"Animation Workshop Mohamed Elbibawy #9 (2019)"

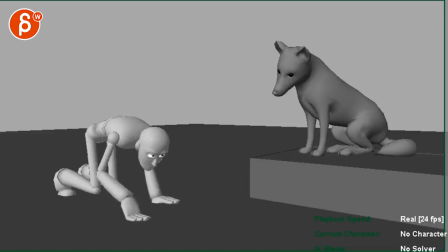[0:04]
All right, let's play this in full here. We got the student and the mentor. The mentor tells him, go, go, go. And he goes, home.
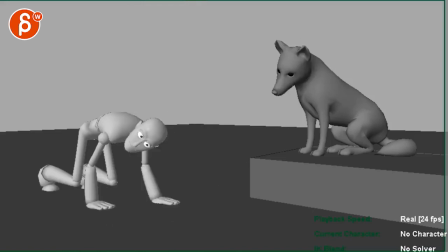[0:20]
All right. So looking at this here, a couple of thoughts.
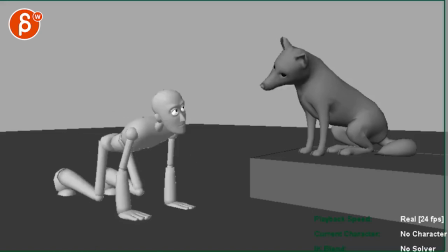[0:25]
I think overall, it's fairly clear. There's some things at the beginning I would tweak a bit.
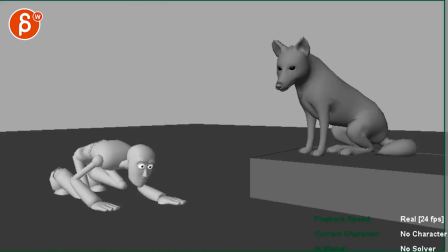[0:30]
I think once you are in this section, the look back, the jump, all that is cute.
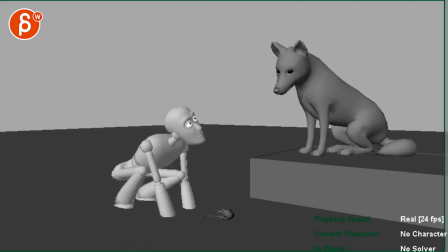[0:37]
And that all makes it clear. Kind of rushing the end there and right there.
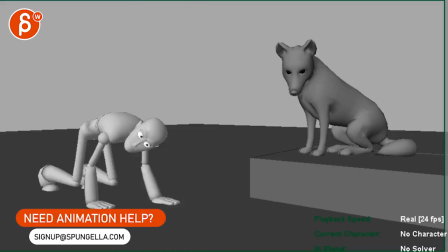[0:44]
I will give this some more time. Let's go right away. So as the shot starts, there's movement right here.
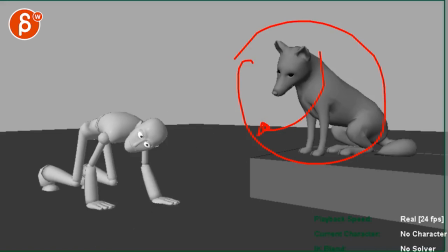[0:51]
So I think the audience is going to go pretty quickly there in terms of focus. But let's pretend they're not. There's something slightly odd with the head so far this way, yet the eyes are here.
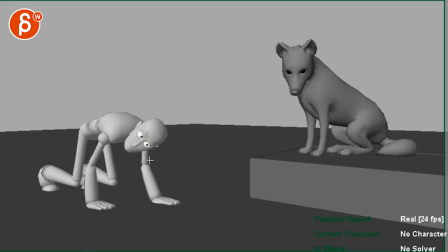[1:05]
I would just give this a bit of a clear pose. You know, I would potentially even, why not have the head just there? And maybe even that arm could be a bit lower. You know, bring out that leg a bit. Just clear silhouette for all the limbs. And it's looking somewhere.
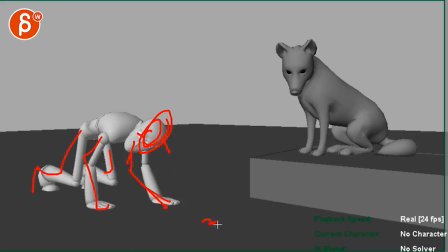[1:21]
And again, excuse me, you can have a little bit of a something moving in there. So we all know they're looking at something together. I mean, the mentor here is looking there, but he does jump here.
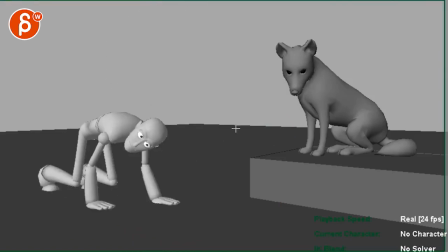[1:37]
So I don't know. I think this creature is a wise creature and could already know where it is, unless you have something here and it goes bloop, bloop, bloop, like little mounds of snow, whatever, that then gets small and then disappear, and then we wonder where it went. I think you could do that, right? Looks here,
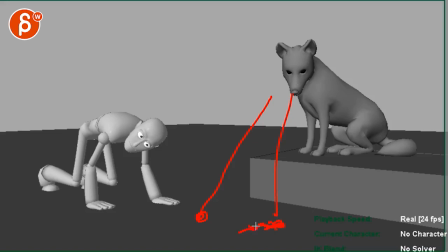[1:54]
there's that, and then you can have the little piles of snow kind of mounting and go down and disappear, which is movement this way leads to this guy, rip to the head. Creature also looks over there, and the snout leads over there. Everything leads back to this guy.
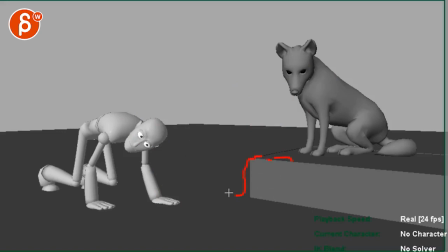[2:13]
And just make sure that, you know, later on you're going to have a bit of an organic snow mount,
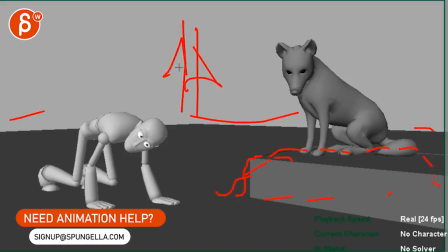[2:20]
and then you got your snow background, snow covered trees and things.
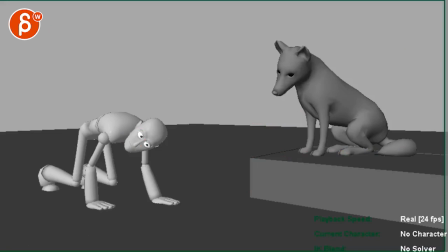[2:25]
But anyway, once you have that, again, keep that pose clear, but also make that transition work.
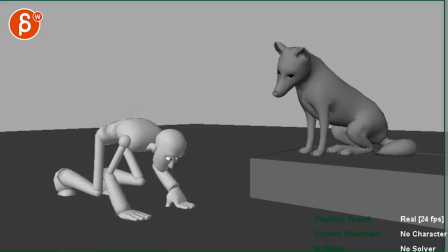[2:34]
Because right now, if you look at this, bam. There's a lot of movement right there. So just make sure that once you spline this, that it doesn't just explode into this move.
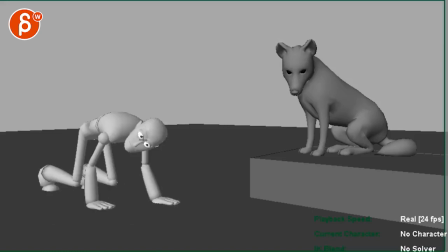[2:42]
So there could be, again, depends how far you want to go. Is the head still there, but has enough room to show the pupils to look up and down to kind of, what is he looking at and what is he trying to tell me? So I don't know. I would think about that in terms of storytelling and acting, what that human here wants to do.
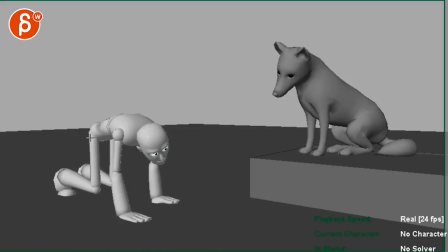[3:01]
Then you get into this, which is okay, but again, you got some twin legs overlapping limbs here,
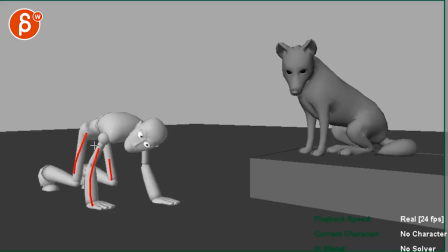[3:07]
so I would keep things more at least in this direction in terms of separation for negative space.
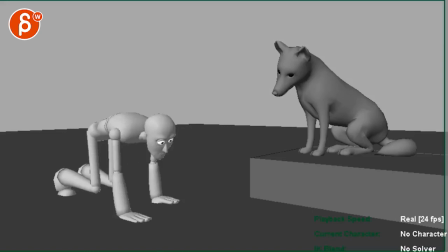[3:15]
That's okay. Having that head tilt, like, what is there? And again, this could be cute with a little bit of things here moving a little bit. Not super sure about this block coming out of the mouth, so you might have to imagine neck is here,
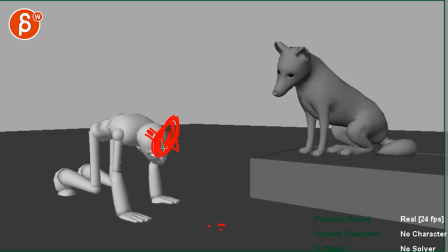[3:32]
elongate this, and have the head here so that you got, you know, the upper chest here. So somewhere we have a bit of a view of that in terms of arms, and it could be, you know, further out, and then this leg could be further out, just something where it's a bit clearer in terms of silhouette.
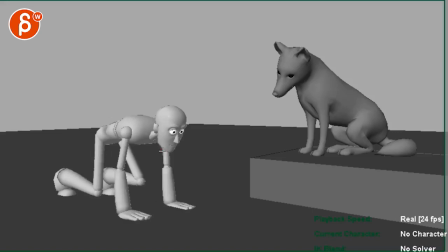[3:53]
Because again, you have some moments where this arm just kind of grows out of that head. I'll focus on that probably there. And then it gets a bit funky, right? So you have the moves. Okay, it's there, okay. And then you go into this, which is a bit odd.